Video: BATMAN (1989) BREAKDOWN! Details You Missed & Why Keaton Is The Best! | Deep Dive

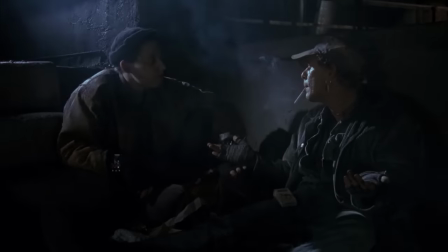[4:06]
I love how Burton blankets this rooftop with steam and smoke from the pipes and chimneys and from Eddie's own cigarette, as if all of this is contributing to a haze that batman uses as cover to loom
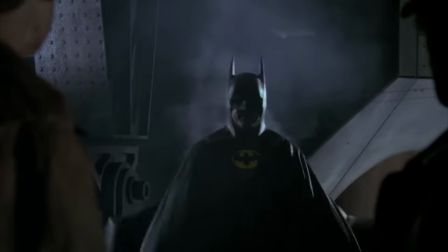[4:17]
into like a shadow puppet to elicit fear now you'll notice batman's chest emblem has a three-pronged
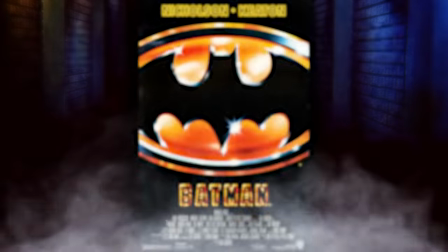[4:22]
tail which is not the case in the opening titles the bat signal the poster which used the more famous design it's believed there was a rights
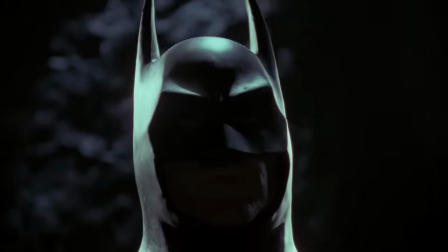[4:28]
issue with the logo when they were designing the costume and when they shot the film that got cleared up during the post-production process and during marketing
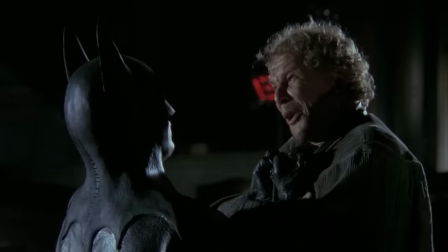[4:34]
And then the famous line.
What are you? I'm Batman.
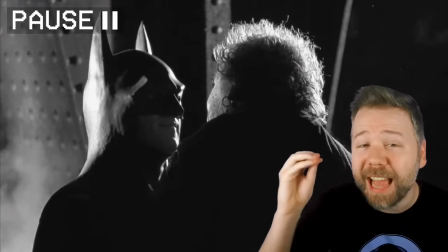[4:40]
I love it. The cowl is lit to match the shape of his angled eyebrows, which again, match the shape of Keaton's own face.
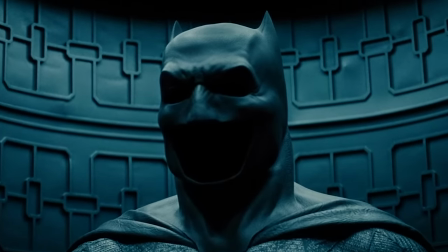[4:47]
Future cowls would furrow the brow or just make it bulky or chunky. They would fit whoever the handsome actor was into the cowl.
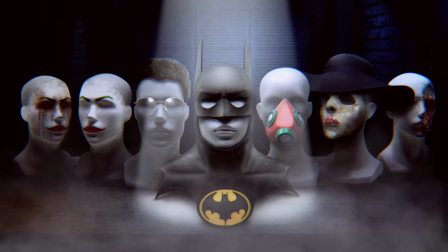[4:53]
But here, it's more theatrical mask to make Michael Keaton look more like Michael Keaton.
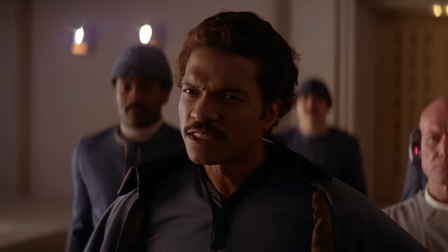[4:57]
Harvey Dent in this film is played by Billy Dee Williams, a big name from Star Wars in the 80s, because Burton wanted him to be the two-face of this franchise.
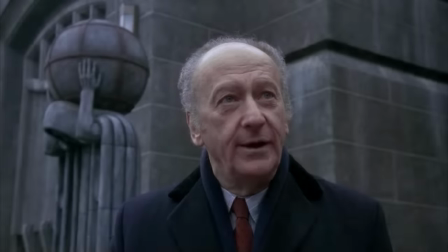[5:04]
He later argues with the mayor over the cost of the parade.
We may be celebrating in bankruptcy court.
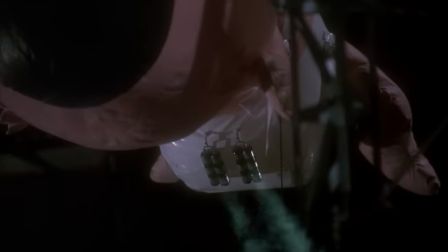[5:09] This festival is $250,000 in red and we haven't seen one balloon.
Yes, setting up parade balloons as the instrument of Joker's poison gas in the final act.
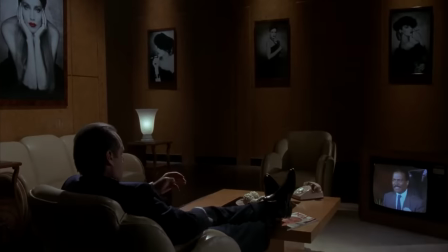[5:17]
Jack Napier watches Dent's speech.
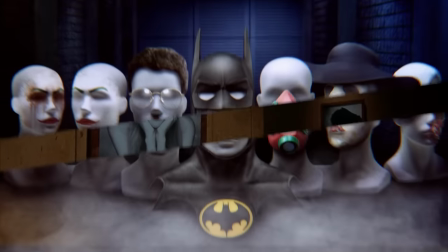[5:19]
Alicia's model photos on the wall include one with her lips bright red, foreshadowing the mask that Joker will later make her wear, white face with red lips.
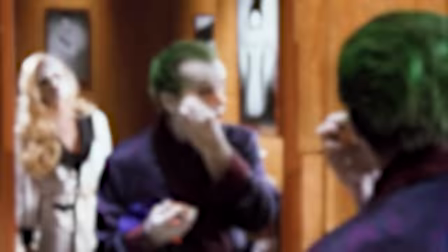[5:26]
Everyone in this movie is wearing masks, and I love how Burton even frames these two together later.
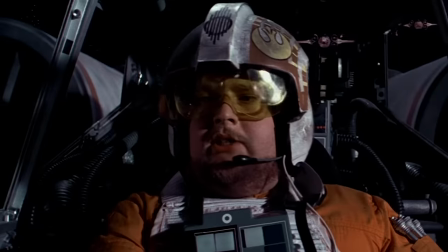[5:31]
Napier bribes Lieutenant Eckhart, played by William Hootkins, who played the rebel pilot Porkins in Star Wars A New Hope, and the government man in Raiders of the Lost Ark, who says, Top.
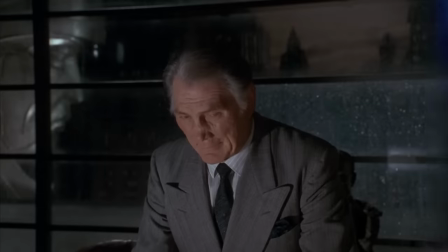[5:39] Man.
Seriously, everyone in this movie shows up everywhere else. Eckhart says that he answers to Grissom, the crime boss, not to psychos like Jack.
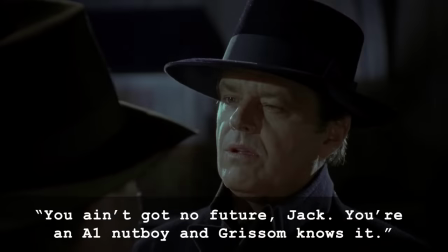[5:46] You ain't got no future, Jack. You an A1 nut boy, and Grissom knows it.
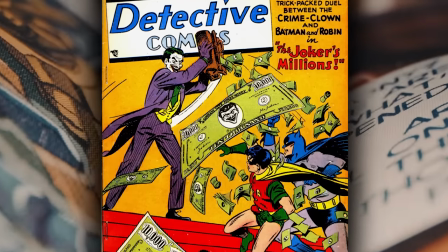[5:52]
So this film diverges from the Joker mythology in the comics in a number of ways, including showing the Joker's origin as a gangster.
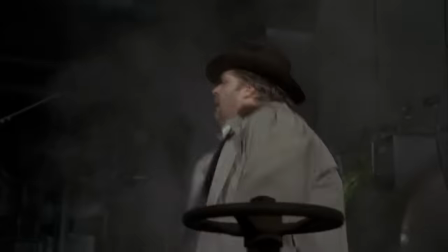[5:58]
Like, he's certainly a sadistic sociopath, but he's not clinically insane. For him, it's all ego.
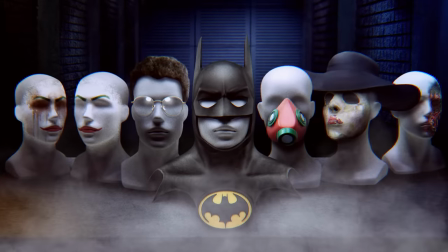[6:03]
Beneath the faces and masks worn in this movie is a battle between ego-driven, performative insanity,
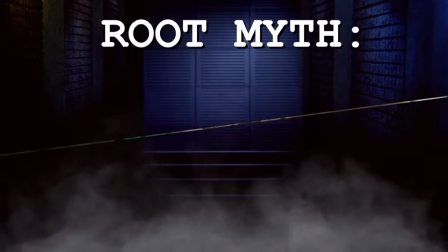[6:09]
the craziness that Nicholson's Joker boasts about and has fun with, and the less fun, authentic, sad, haunted mental illness that Bruce actually suffers from.
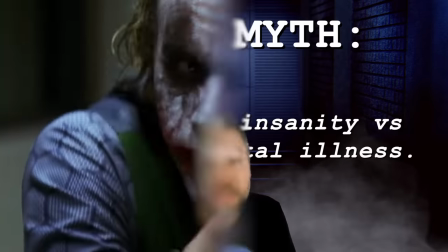[6:17]
Future film Jokers actually take a more empathetic approach to mental illness. Heath Ledger's Joker takes it personally when people call him a freak or crazy.
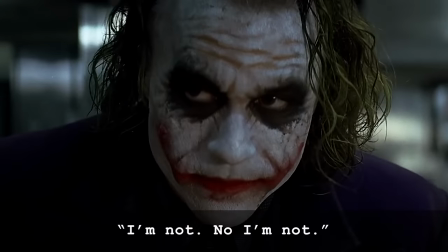[6:25] You're crazy. I'm not. No, I'm not.
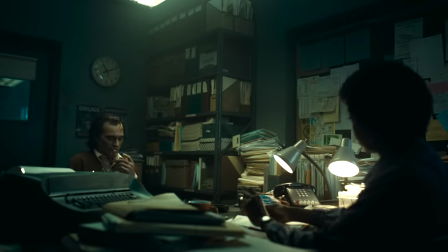[6:28]
Joaquin Phoenix's Joker was a more direct product of the defunding of mental health services in the 1980s.
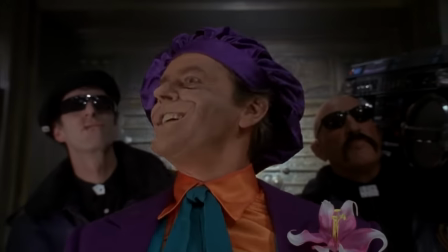[6:34]
But Nicholson described his Joker as pop art.
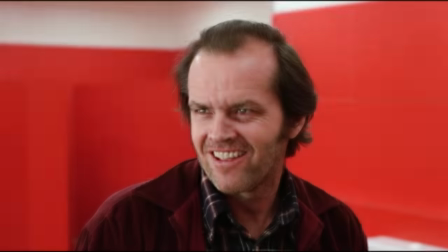[6:37]
After playing mentally ill roles in One Flew Over the Cuckoo's Nest and The Shining, Nicholson's take on Joker was a performance artist,
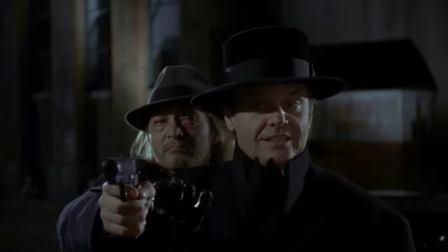[6:44]
a showman, a narcissist, behaviors that were all present before Jack Napier fell in the vat of acid.
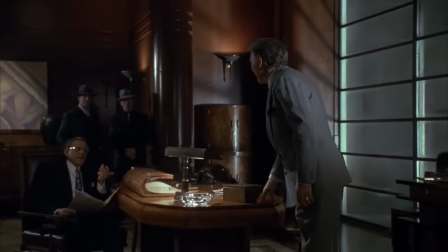[6:50]
As a gangster, he already wore a bright purple suit, the one splash of color in this film where all other major players wear black and white and gray.
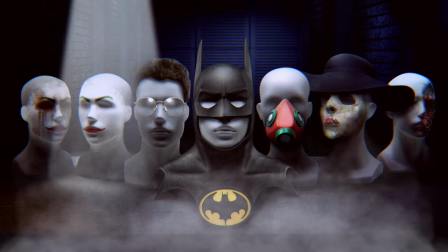[6:57]
Now Joker loves having a theatrical clown mask stained on his face because it gives him an excuse to be the psycho killer He always was
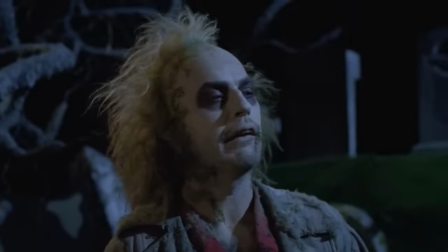[7:04]
Bruce meanwhile is more understated in this movie When Tim Burton approached Michael Keaton for this role after the two had worked together in Beetlejuice Michael Keaton says this
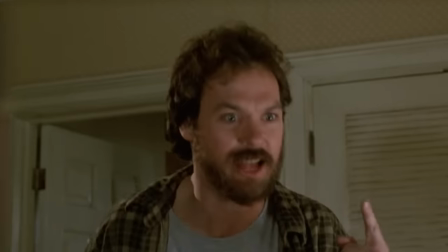[7:12]
was a terrible idea that he was known as a more comedic actor But when Keaton sat down to read the script He said that there was one take
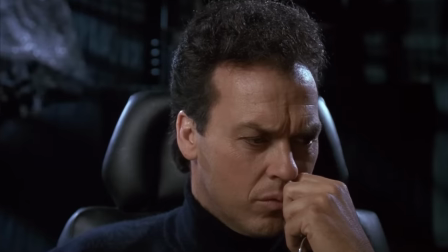[7:18]
he had on Bruce Wayne and that was this man is truly mentally ill That's suiting up as a bat is all they can do to
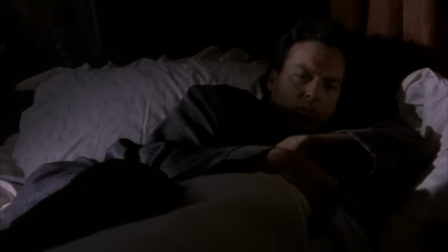[7:24]
prevent a full psychotic breakdown And Tim Burton agreed. That's how he wanted Keaton to play this role. So notice how Keaton's Bruce is shy and aloof.
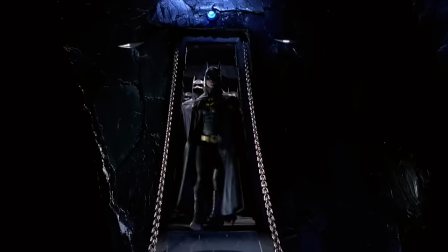[7:31]
He's way less comfortable in a tux than he is in the Batsuit. Michael Keaton is, in my opinion, the only Batman to be more handsome in the cowl than he is out of it.
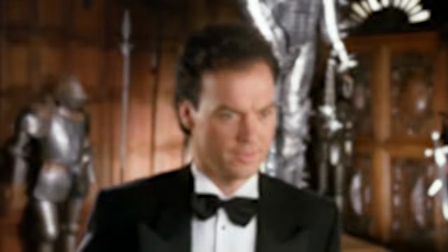[7:39]
All the other Batman we got are hunks out of the cowl. And this is not a knock against Michael Keaton's appearance. I mean, the man is attractive.
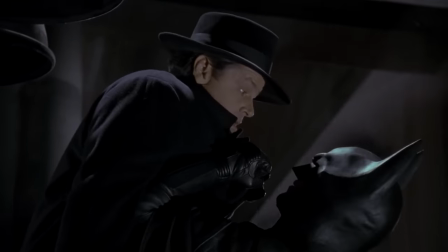[7:44]
It's more of a compliment to his acting skill. When he puts on the suit, a new confidence overtakes him. In my opinion, it's the most transformative transition between Bruce and Batman.
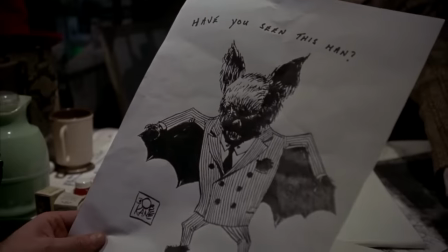[7:52]
Couple fun DC Easter eggs here. The reporter Knox gets mocked by a staff with a Batman in a suit signed by Bob Kane, who along with Bill Finger co-created Batman.
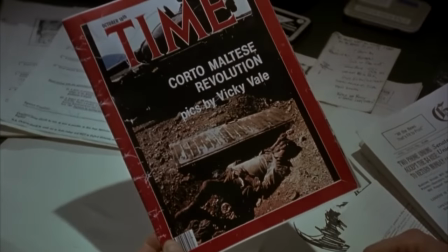[8:01]
And he meets Vicky Vale, who just took photos in Corto Maltese, the fictional country in DC Comics that was recently the setting of 2021's The Suicide Squad.